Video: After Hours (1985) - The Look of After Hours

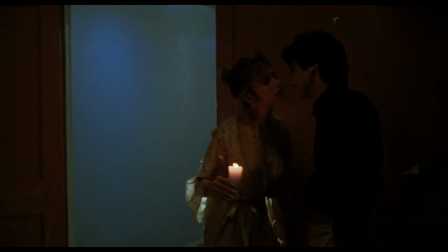(8:26) Well, here we are.
Our property master, Tom Allen, had prepared candles, and there's a special way of making them where you've got like six wicks or something in the center,
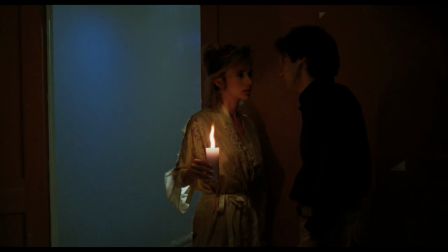(8:35)
and the candle's actually putting out a surprising amount of light that's real. It's actual flame light. The candle light, of course, became extremely important for so many of those scenes because anything occurring once Marcy has taken her life,
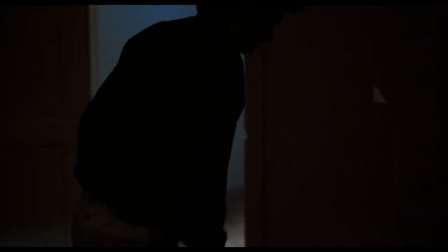(8:49)
the candle is really it. And then we put a little nightlight over by the bag of her belongings.
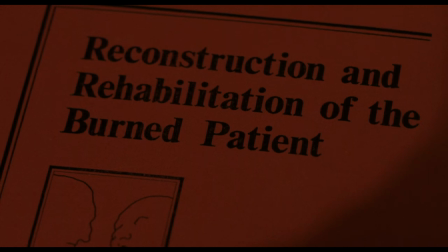(8:56)
with the burn book and the ointment and all that stuff so it required very little other lighting
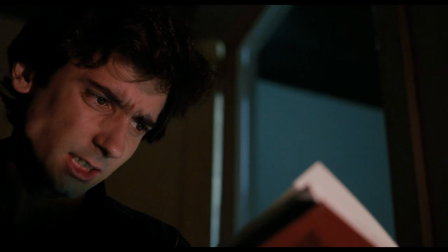(9:02)
to get that sort of strange kind of romantic feeling but creepy at the same time
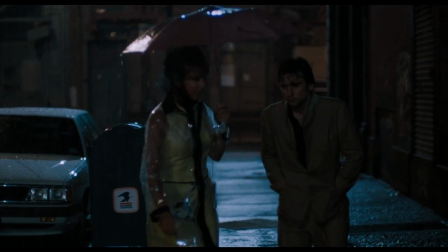(9:13)
hey it's me i did it i quit my job when i think about the clothes i always think of terry garr right away because
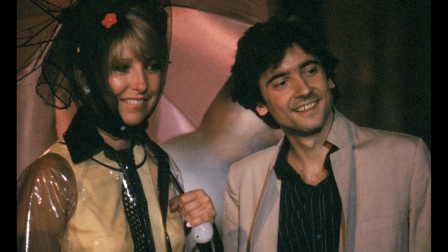(9:21)
that was a standout julie wore a plastic raincoat and that was indicated in the script.
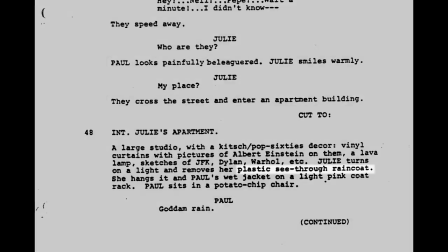(9:28)
Joe Minion didn't mention too many things except the clear plastic raincoat and it was pouring out.
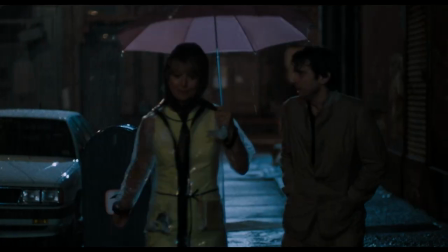(9:35)
Besides, it was practical.
What do you want me to do about it? Well, let's go have a drink. Let's celebrate.
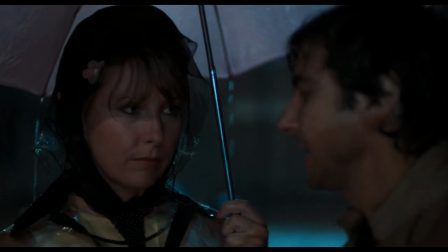(9:40) Tier 3 is open. Look, lady, I don't know what your problem is, but I've got to get over to that bar, get my keys so I can get home.
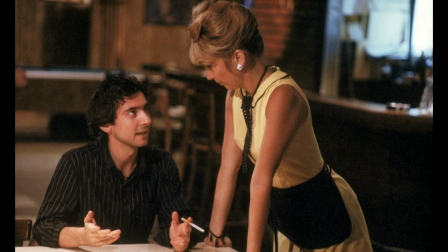(9:47)
I made the yellow dress. It was just a very simple sheath dress. It was kind of generic for the 60s, if you were a little mod.
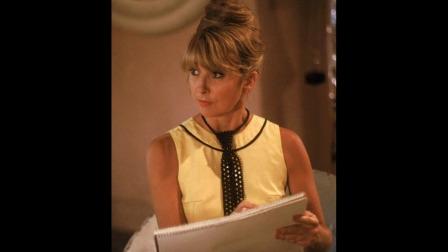(9:59)
But the yellow, I'm pretty sure that Jeffrey Townsend and Marty came up with that idea.
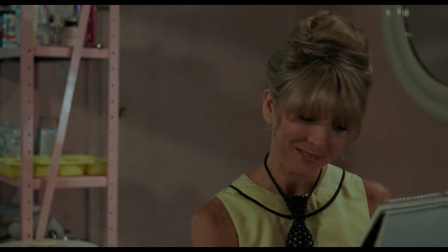(10:06) I can get free copies whenever I want to. Gee whiz. Hey, what is that?
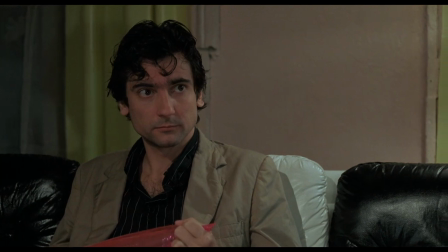(10:12) Gee whiz. I mean, are you humoring me? I don't have to take that kind of shit, you know?
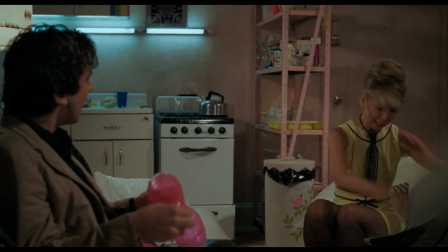(10:19) I mean, what is it with people today? You can't say anything without getting some kind of a...
I remember talking about Alice in Wonderland and how the taxi ride seems to be the white rabbit
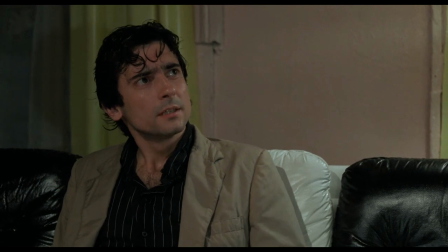(10:28)
and the sensation of a kind of skid mark that the taxi leaves on the entire night.
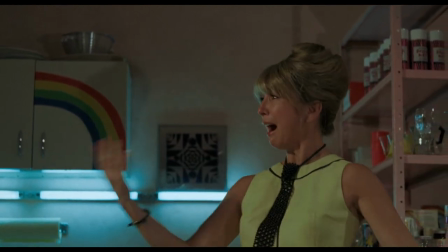(10:35)
And that turned into yellow sort of recurring as a color.
Now, first of all, you're not stupid.
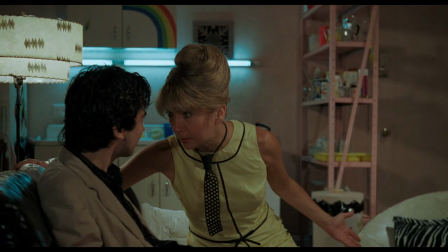(10:42) Look, I have trouble figuring out the tax on checks. So what?
There was zero budget for building sets on After Hours.
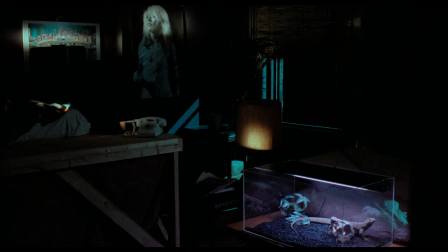(10:49)
For Julie's apartment, for Tom, the bartender's apartment, and for Gail, the Mr. Softy Truck driver's apartment,
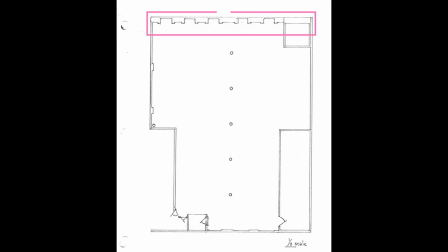(10:57)
I found a little residential loft that had street windows and then I think two windows on an air shaft on the other side. But it was pretty small. And with my construction coordinator, Tony Dunn, We crafted the design of a set of flats
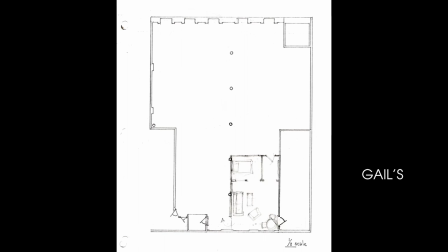(11:15)
that could be moved and repositioned up against these windows to become three different apartments.
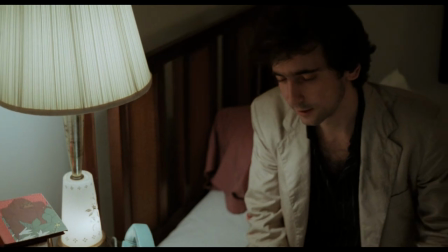(11:21)
You could get outside the apartment and sit and have a conversation
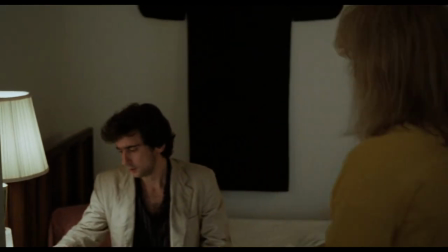(11:26)
and satisfy the sort of claustrophobic issue of trying to work in these tiny spaces.
I'm a nice cream vendor, Mr. Softee.
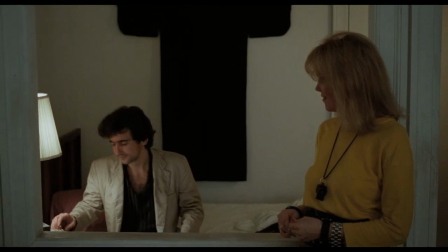(11:33) What? I misunderstood me. I didn't ask what you did for a living.
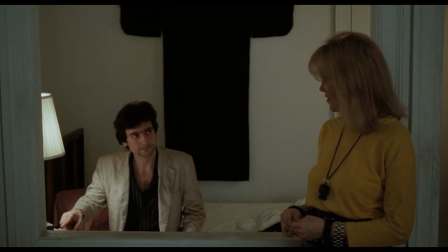(11:38) I said, you wouldn't believe what I've been through tonight. It's not boring.
The color motif of most of the movie was black and yellow,
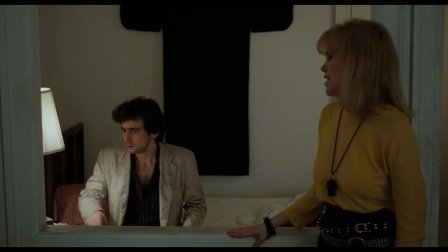(11:47)
which represents a New York taxi cabs, and also caution tape, do not cross this line.
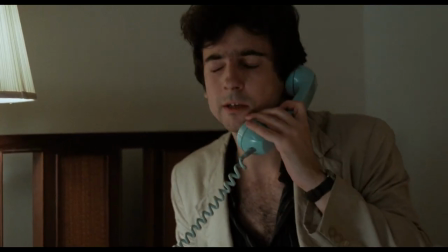(11:56)
Gail Catherine O'Hara, the greatest.
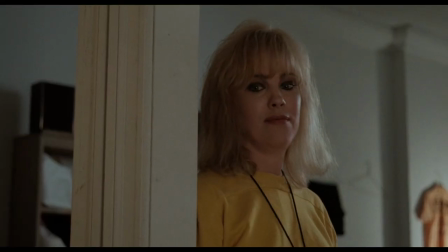(11:59)
A yellow shirt, it was bright yellow, and she had black jeans, and there were a few punk accessories.
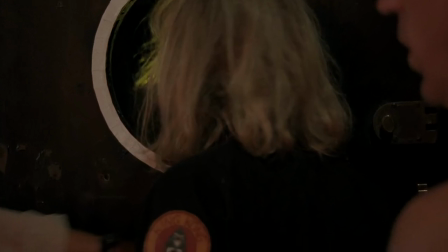(12:06)
We put a patch on her sleeve that said King Kong Company,
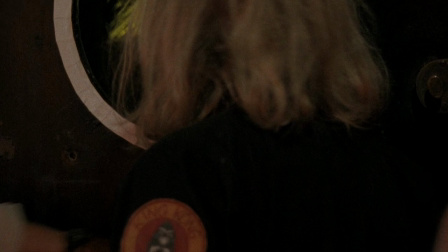(12:11)
which was an outright reference to Taxi Driver, because Travis Bickle has that on his jacket.
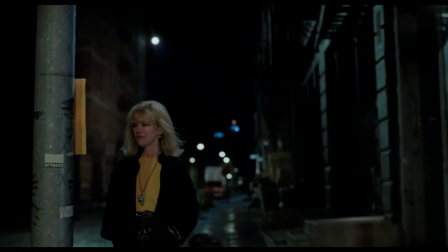(12:18)
But she was very... I mean, she was Mr. Softie Driver, but she was pretty intimidating at Griffin.
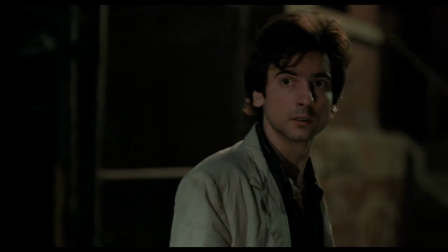(12:25) Come on.
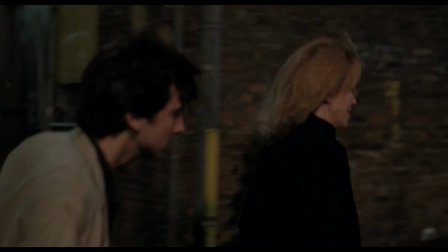(12:28) What's the matter? Shut up. What? Shut up. What's wrong? You're dead, pal.